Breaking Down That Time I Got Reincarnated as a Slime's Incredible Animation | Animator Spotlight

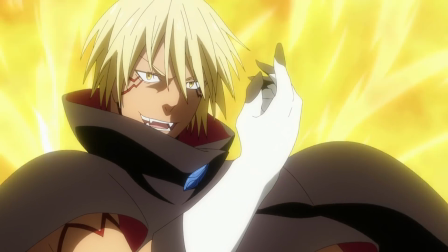(12:28)
The return of the second core of season 2.
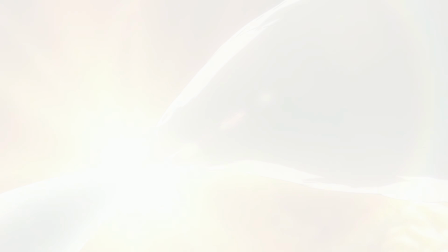(12:31)
Much like how he animated Rimuru and Veldora meeting for the first time, he was there yet again to animate their reunion.
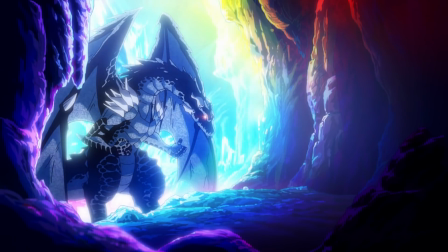(12:38)
At the time, Veldora was too complex to properly animate, but now he doesn't stop moving.
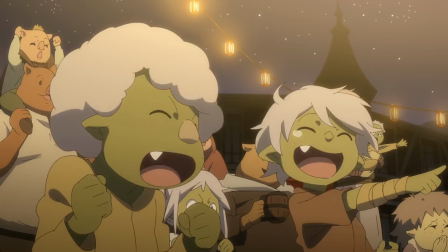(12:45)
You would think that if you were animating an episode by yourself, you'd focus on efficiency,
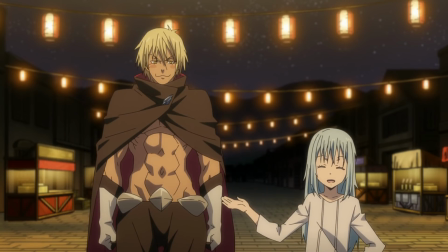(12:50)
just getting the main motions down, but 37 is filled with a bunch of fun details.
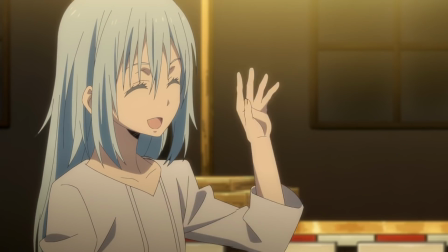(12:55)
Rimuru and Veldora are bosom buddies, and so they've been animated in a very familiar way, despite having never been together in these forms before.
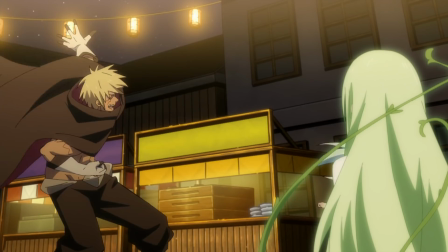(13:04)
It's a genuinely heartwarming episode, because between the dialogue and the animation, they enjoy being around each other.
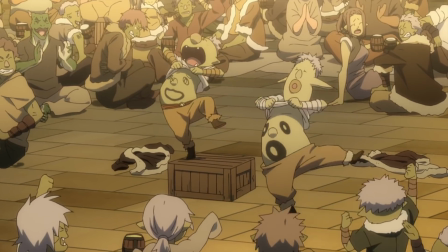(13:11)
But Yonezawa went even further. During the party, the crowds don't stop moving, making Tempest feel like an even more enjoyable place to be.
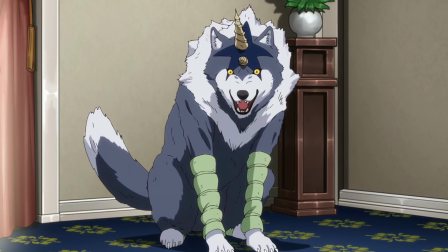(13:20)
There's also plenty of smaller details, like the dragon newts nodding along outside the window,
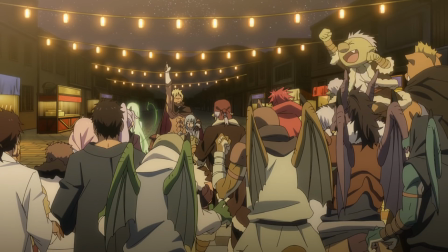(13:25)
or a goblin getting so excited that they throw their baby into the air.
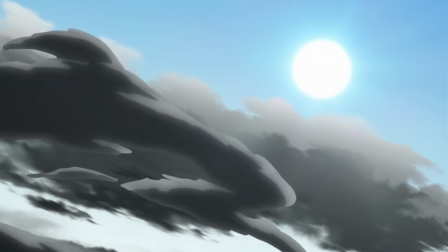(13:32)
I love this show. Maybe I've been exaggerating how good the animation is, but I don't think so.
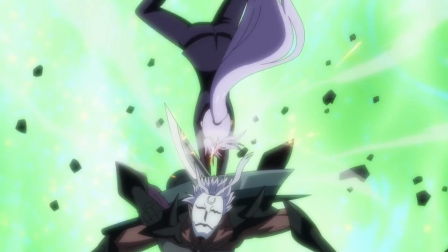(13:39)
The main Slime series has a sharp and dynamic appeal, where action will bounce across the screen at impossible speeds.
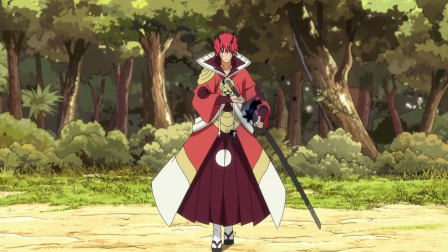(13:46)
Animation and storytelling are intrinsically linked, so even though there's not all that many frames and the movements are rarely smooth,
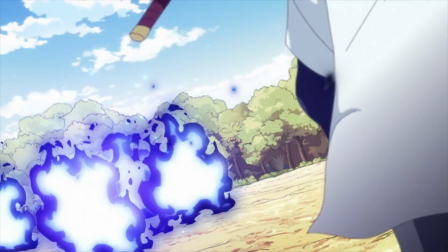(13:54)
we can understand what they're going for, and it's immensely satisfying.
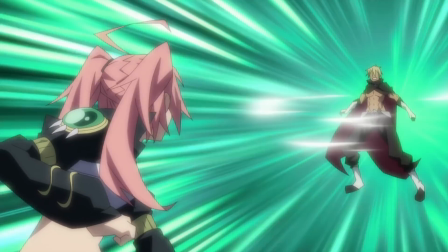(13:58)
In a recent episode, Veldora unleashed a bunch of Street Fighter moves and a kamehameha that you can absolutely tell the animators loved drawing.
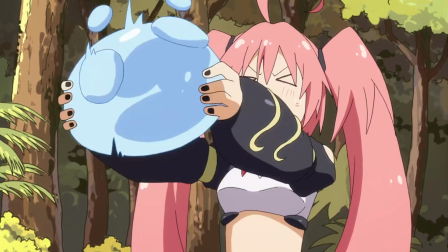(14:10)
And it works for characterization as well.
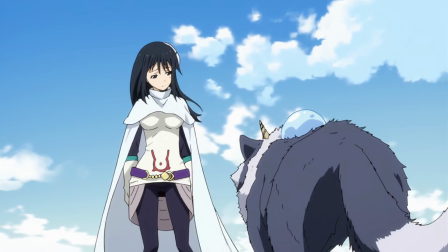(14:13)
Ebata's designs combined with the storyboards and character animation have turned this into an incredibly lovable cast.
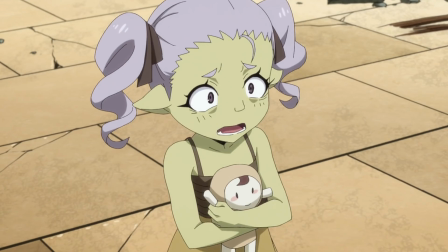(14:20)
When Tempest got attacked in season 2, I genuinely stopped watching the show for a few weeks before I could muster up the courage to continue.
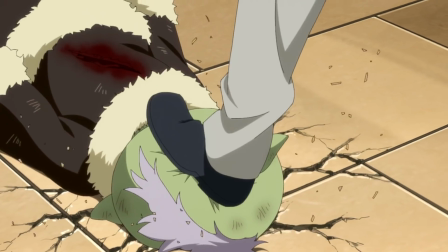(14:28)
It hurts more to see them get hurt, not just because of the writing, but also because you love to see their expressions and poses.
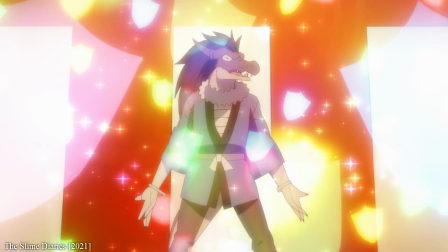(14:36)
It makes them feel alive. I'm a big fan of Gabiru, but I'm not sure I would be if he just stood still and talked.
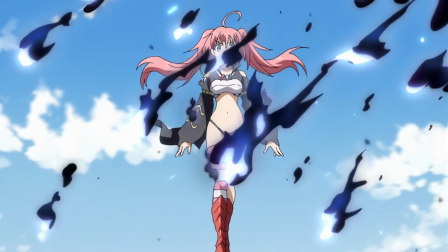(14:47)
We're now set for a That Time I Got Reincarnated as a Slime movie, coming next year,
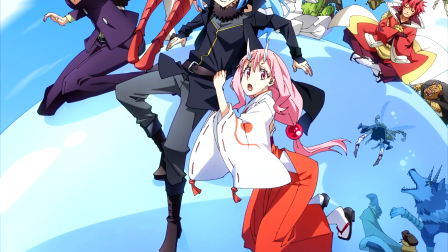(14:53)
and that likely means that we can expect to see more of the highlights of the show and less of the still frames.
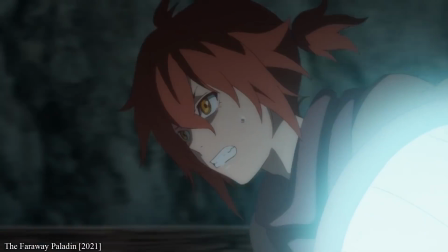(14:59)
It's incredibly exciting. Isekai anime can feel a dime a dozen lately,
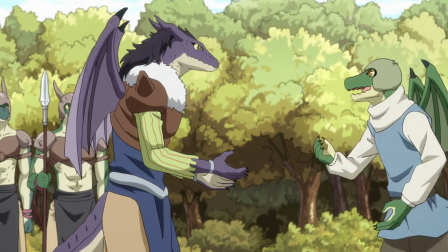(15:04)
but I appreciate that the teams at 8-bit have consistently given me something to look forward to throughout 2021 and now 2022 as well.
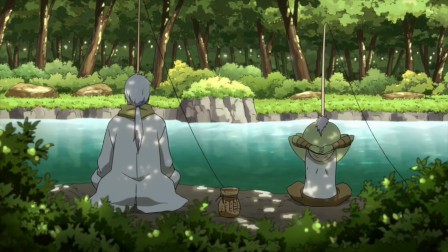(15:13)
This is my comfort food, my warm and cozy isekai. Sure, Rimuru did a genocide, but it was for wholesome reasons.
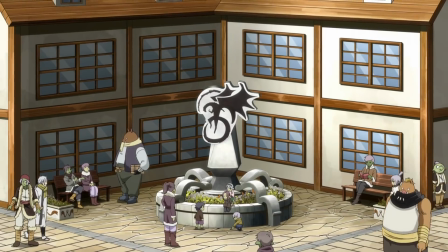(15:21)
And so I'm just happy that these characters will keep me smiling for years to come.
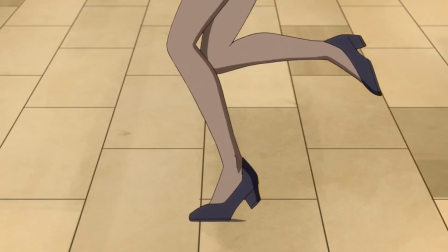(15:29)
Thanks for watching The Canipa Effect. It's been so fun to make a video about one of my favourite shows as of late.
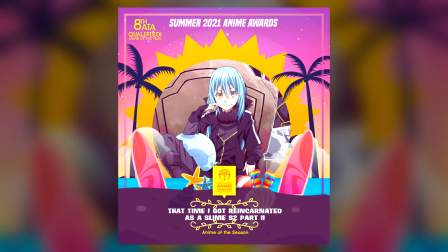(15:35)
It also won Anime of the Season at the Anime Trending Awards, so I'm happy to hear that there are more people that love it just as much as I do.
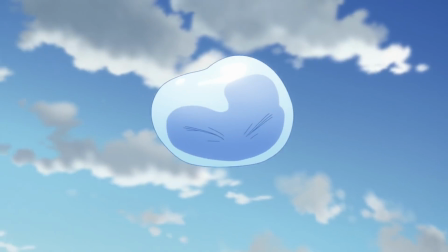(15:43)
But before I go, I'd like to thank these incredible people for supporting the channel.
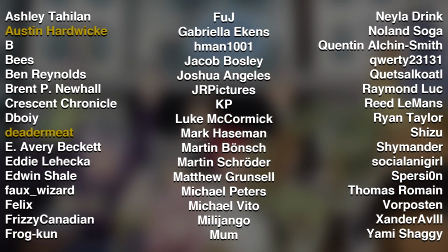(15:47)
In particular, I'd like to thank Austin Hardwick, Dedameat, Eddie Laheka, Edwin Shale, Faux Wizard, Frizzy Canadian,
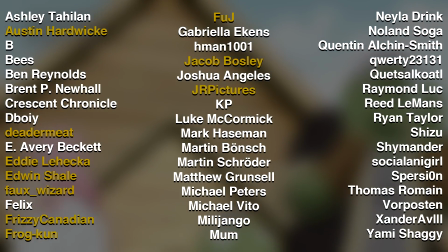(15:55)
Frogkun, Fujay, Jacob Bosley, JR Pictures, My Own Mother, Naylor Drink, Nolan Soga, Quentin Elkin Smith, Ryan Taylor,
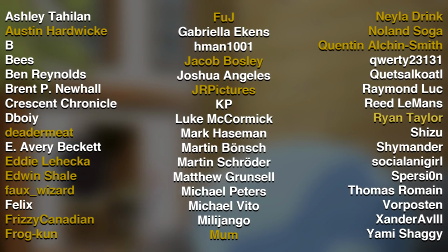(16:03)
and Toma Rahman.